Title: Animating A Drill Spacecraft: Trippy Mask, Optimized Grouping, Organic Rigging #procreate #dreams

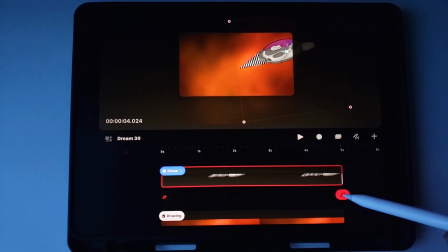999s
Now going all the way till the end, click to add a keyframe, move it here.
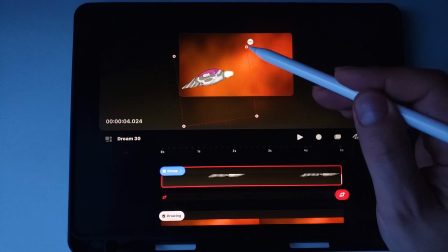1007s
And then I'm going to scale it down. And just to add more kind of life to it,
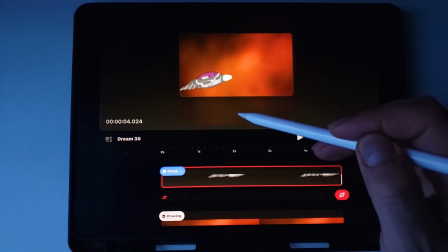1015s
I'm going to reduce the angle of rotation so it would be rotating, slightly adjusting upwards just a little bit.
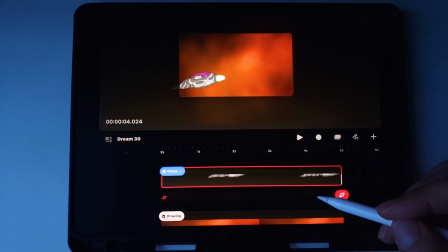1023s
And before I hit play, you want to keep in mind that the eases would play an interesting role there.
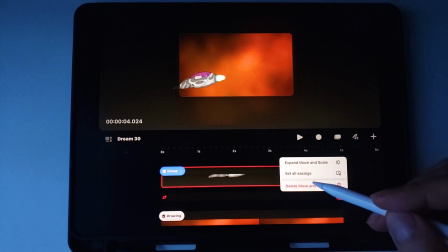1030s
So I may want to consider going with eases that would go maybe ease out,
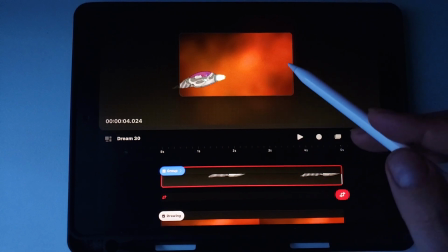1039s
because the ease out is going to make it slow down towards the end,
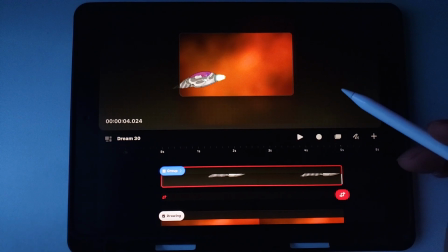1043s
which of course is going to make it look like it's going deeper into the perspective.
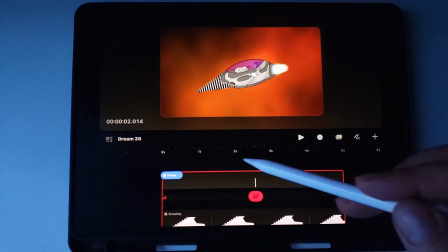1050s
And finally, I want to make the drill movement to be more linear.
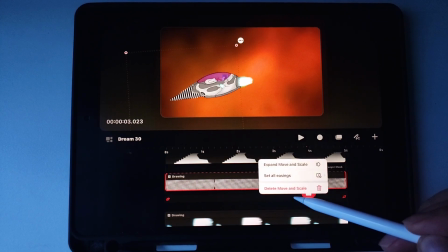1055s
So I'll select the pattern, click and hold on the move and scale track, set all easings linear.
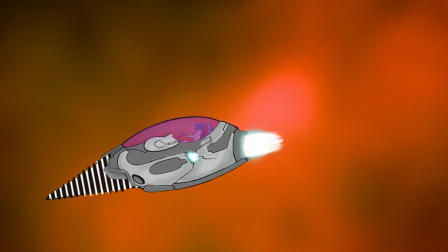1062s
And here's the final result. I plan on dedicating the next video for making lights and reflections on the windshield.
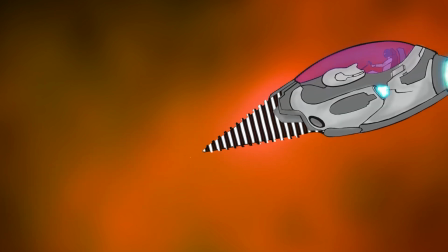1069s
And by the way, if you would like me to provide these materials for you to practice on, let me know in the comments section. So stay tuned and thanks for watching.